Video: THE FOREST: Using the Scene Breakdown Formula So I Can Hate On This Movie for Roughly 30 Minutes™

But right now, this entire scene is a bit of a aggravation moment for the audience. Remember, it does not matter in horror if let's say, you know, it doesn't matter if she is a threat or not. It doesn't matter. It matters what the audience, that's you.
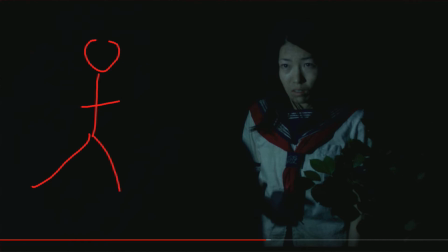This is you. You are the audience. Your leg is kind of busted and you don't have there we go. Whatever. It matters if she is scaring you. If she's not scaring you, it doesn't matter. She's completely worthless.
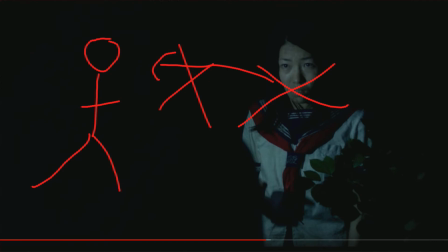Mark her out. But if she is scaring, if the audience knows not to trust her, and the main character, we're just going to call her question mark, doesn't, then all it does is it just makes you mad. Okay?
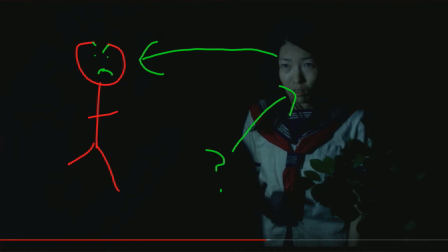That's all it's going to do. It's going to make you upset. Your green face on your red body that is completely legitimately drawn by me and doesn't look bad at all is going to be upset at the fact of how stupid this character is being because of the situation she is in.
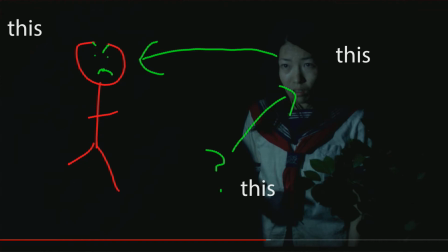That is not good horror. You want this reaction, and this reaction to be as, and I know this is going to be a repeated sentence, as natural as possible. You want this to be as close to reality as humanly possible.
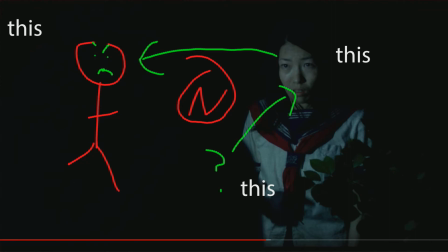The farther you get away from it, the more irritated this person becomes. Stick too heavily toward actual reality, the movie is completely boring. Because, first of all, she can't sense her sister. She wouldn't go to Japan. She would assume she's dead. There you go. Movie stopped. Everyone's done. That's getting clustered. We're moving on. Just a small message to horror directors. Stop using cell phones as your source of light. Even in the movie. I know that I've seen the behind the scenes. This movie is filmed with tons of lighting. Stop relying on just the cell phone.
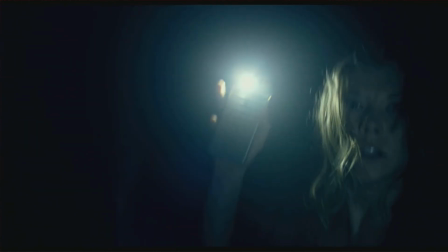It's hard to see and it's boring. Also, there's going to be a jump scare in like 4 seconds. I'm pretty sure. Okay, maybe not 4 seconds. Perfect. You see, you fell because there's no light.
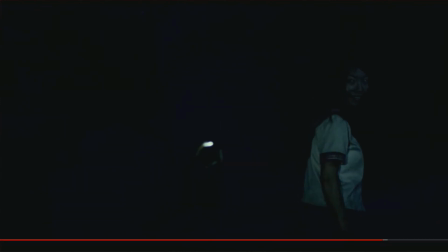Remember that ratio I was talking about? Where, like, you as the person watching, here you are again with your tinier red body, and you have to react to the scene. You are going to be weary of her. She is a no. No.
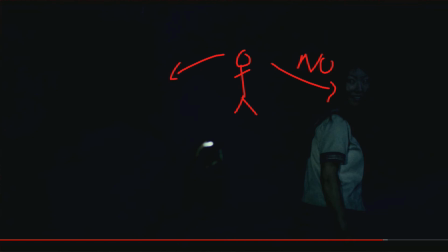You are also going to have to react to her. Usually it should be sympathy. Not this time. You're mad. You're mad. Because she is not behaving as a normal person would. She is being stupid. She is being unnatural.
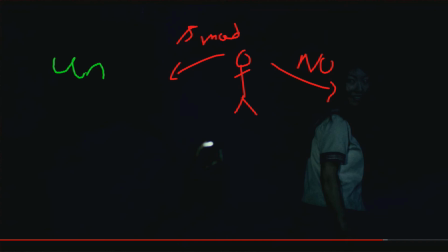UN. Okay, so this is the scene right now. This is you. This is you right here. Just to recap. Screwed that up, but oh well. What is the point of this scene again? This scene in structure is supposed to be like, oh, she's coming to save the day.
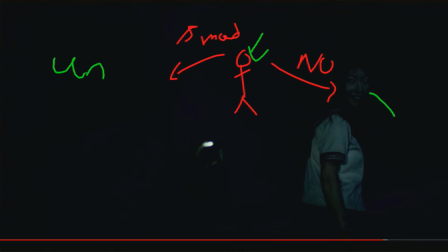This scene is trying to paint her out to be the hero. But we can clearly tell she's not. It's so heavily set up to where she is evil and she is supposed to be good that we can clearly tell that this scene is poorly designed.
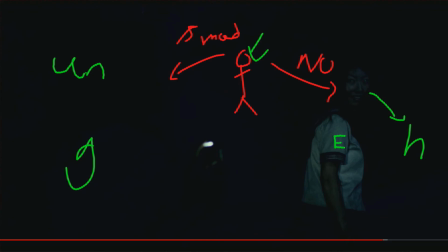She should not have been introduced in this way. I've already explained what she should have been in the analysis of this movie. So I will put a link to the description down below, and you can see the complete breakdown of what she should have been.
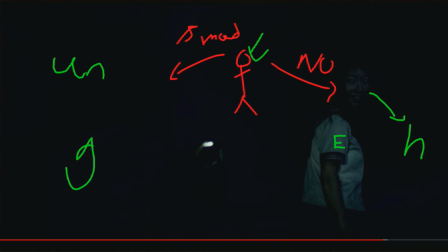What she should have been is not what she is. Because right now, this is kindergarten level jump scare. Okay, this is kindergarten level horror, and we are going to go through, and I am going to go fast forward right to the...
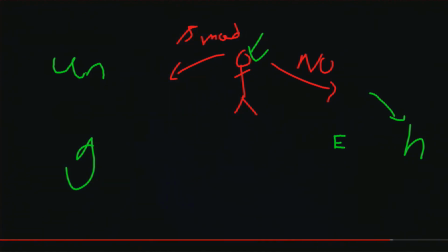Look at that. She's running. Oh my god, the danger. Right now, you are not feeling sorry for her.
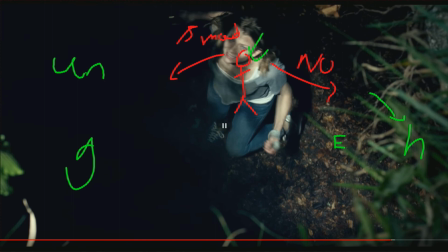You're not. There's no way you're feeling any empathy toward her. Anyway, right here also, this cave has one entrance.
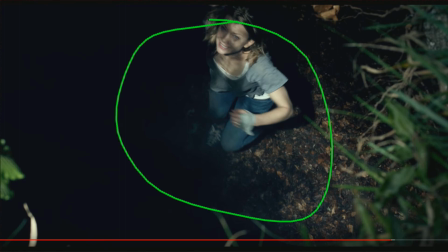This is the entrance to the cave. You're there.